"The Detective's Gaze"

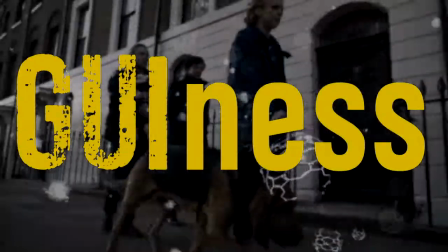12:22 In gooiness, insight is visualized in a text-heavy manner,
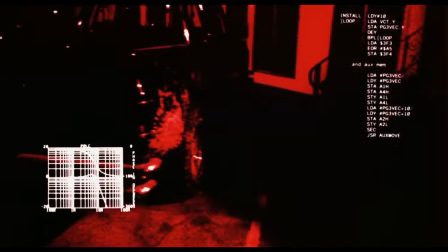12:28 similar to cinematic depictions of computerized augmented reality, all clean and white and sans serif.
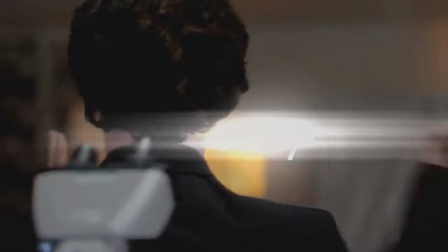12:40 The gooiness of Sherlock is emblematic of a sharp aesthetic break in depictions
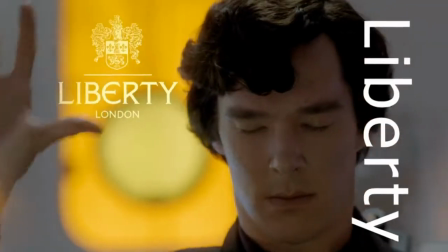12:45 of expert cognition and perception between the 1990s and the 2000s.
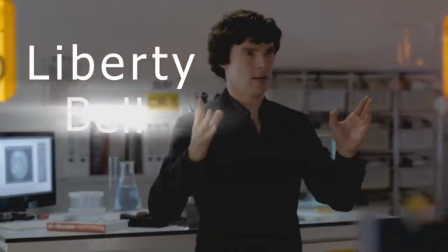12:50 As production pipelines became entirely digital, and compositing software such as After Effects and Shake found a regular place in editors' workflows,
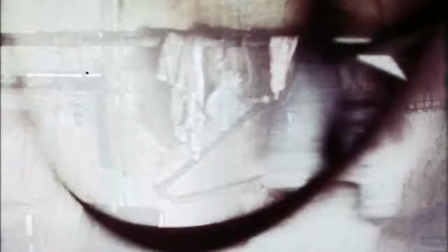12:59 the grubby 16mm experimental film aesthetic of the expressionistic visions of
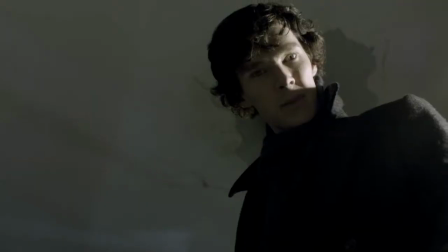13:04 Millennium and Profiler faded out to make room for digital compositing's new affordances.
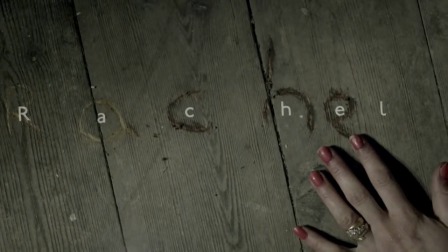13:14 Sometimes this type of compositing was used to depict futuristic human-computer interfaces.
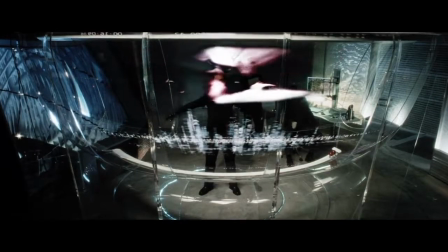13:18 In 2002, Steven Spielberg's Minority Report imagined a future in which crime fighting is fundamentally changed,
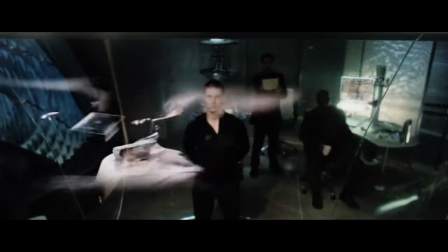13:25 not just by precognitive psychics, but by advanced AR tech.
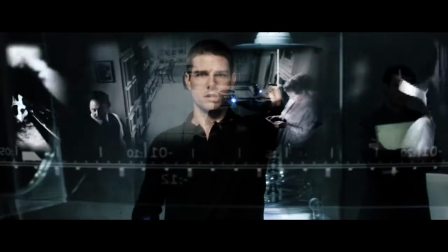13:30 The image of Tom Cruise using gestures to rewind, fast forward,
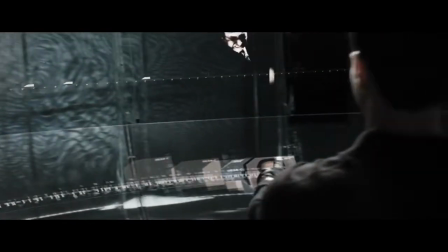13:34 and rearrange video clips projected onto a glass surface has had a lasting effect on how futuristic GUIs are imagined in cinema and television.
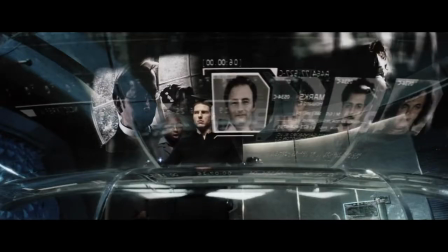13:43 But this connection between gesture, insight, and visual augmentation wasn't limited to literal depictions of futuristic interfaces.
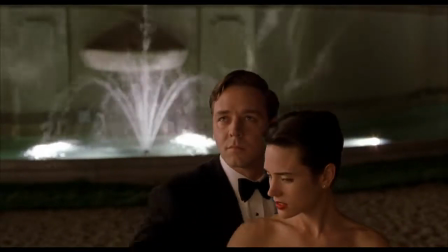13:52 Ron Howard's A Beautiful Mind, from the year before, uses similar compositing in a purely metaphorical way,
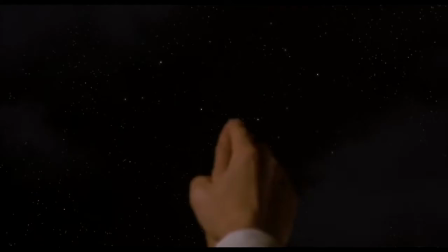13:58 as a way of illustrating mathematician John Nash's advanced pattern recognition abilities.
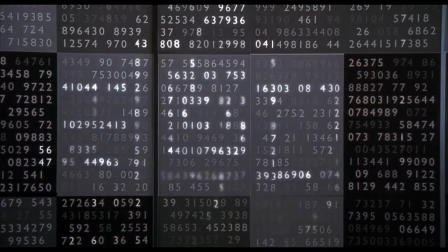14:05 Initially a boon to him,
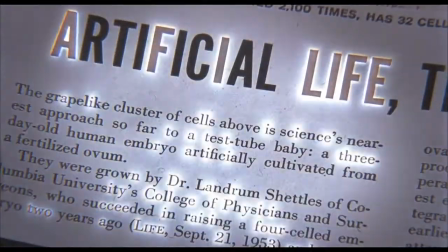14:10 and later a hindrance when they feed into his growing paranoid schizophrenia.
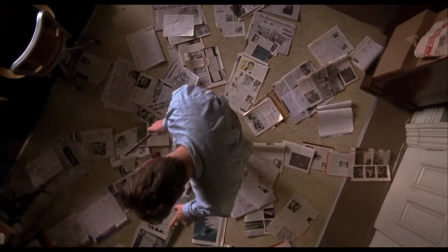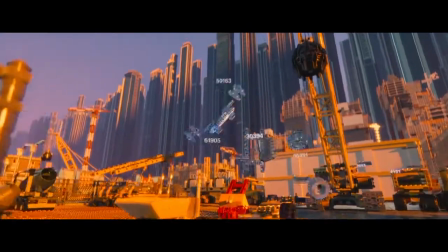14:22 Gooiness is an easy style to parody.
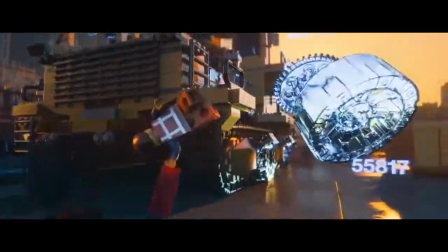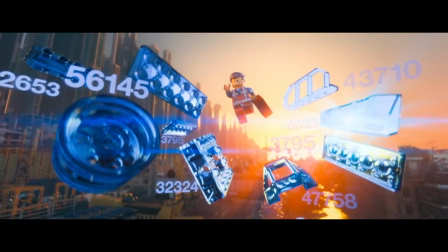14:31 I can see everything.
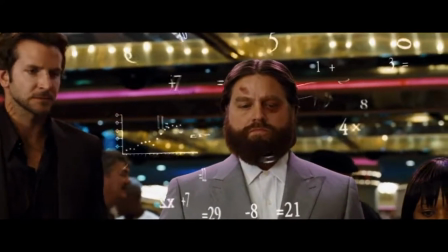14:34 In fact, it was parodied quite concisely in 2009's The Hangover, released the year before Sherlock debuted on BBC.
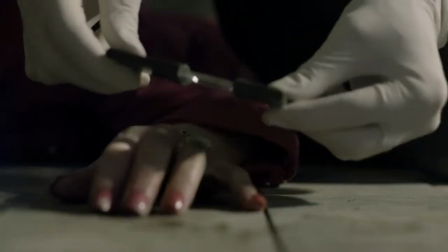14:44 But Sherlock used the style earnestly, as a 21st century metaphoric rendering of Sherlock's unique detecting expertise.
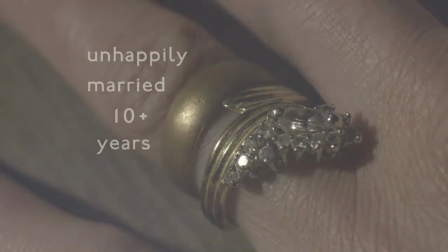14:52 Subsequent productions have used the style earnestly as well.
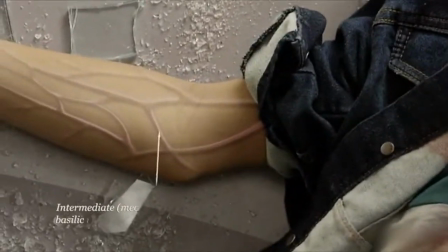14:55 The Good Doctor, which premiered in 2017, occasionally uses this style as a sort of autistic vision,
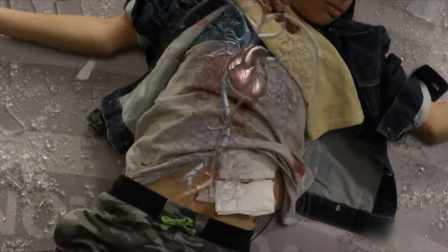15:06 offering a visual metaphor for autistic protagonist Sean Murphy's powers of close attention and encyclopedic recall.
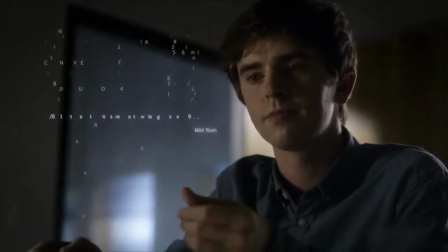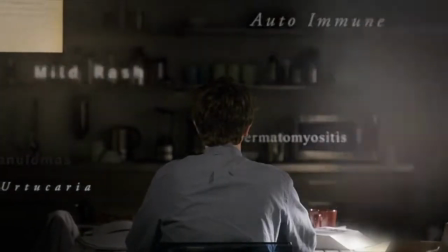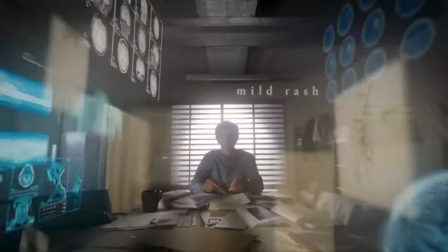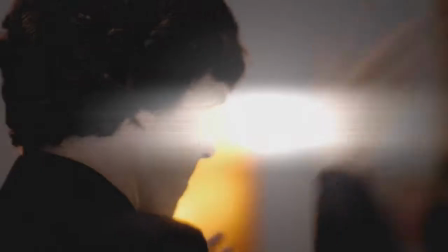15:30 You ain't nothing.
I find Sherlock to be kitschy, Hound.
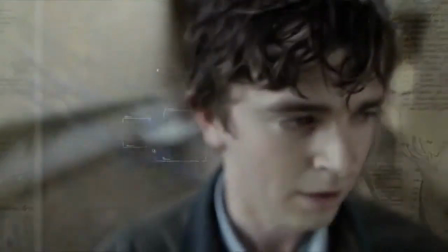15:40 and I find the Good Doctor to be downright problematic.
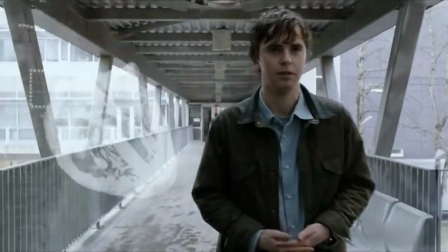15:43 But I also begrudgingly credit both of them for realizing the need for a distinct visual language for depicting the detective's gaze.
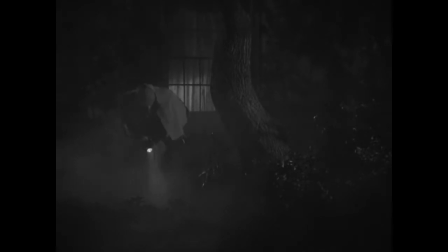15:54 Since its inception, cinema has allowed us to see a crime scene from the position of a detective.
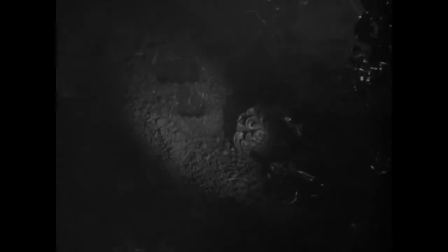15:59 But it's harder for us to see it how the detective sees it, shot through with all of their relevant expertise.
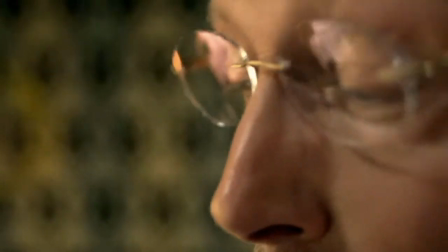16:05 How do you visualize encyclopedic knowledge? How do you visualize a hunch?
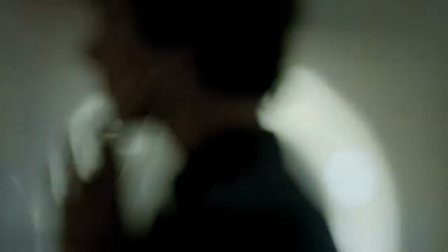16:10 What do these things look like? The first several decades of depictions of detective work on screen punted this question.
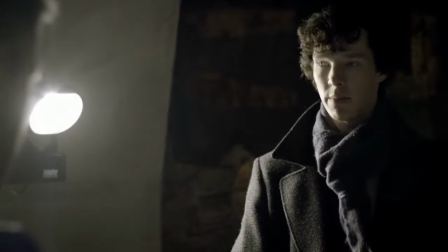16:17 Sherlock, for all of its faults, at least tries its hand at depicting Holmes's unique understanding of where to look and what to notice.
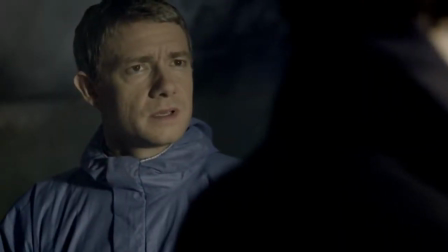16:25 It's obvious, isn't it? It's not obvious to me. Dear God, what is it like in your funny little brains?
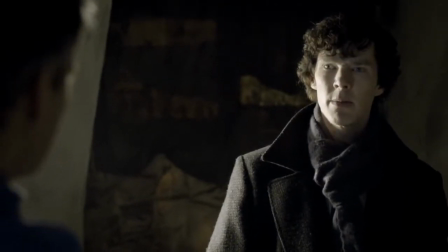16:31 It must be so boring.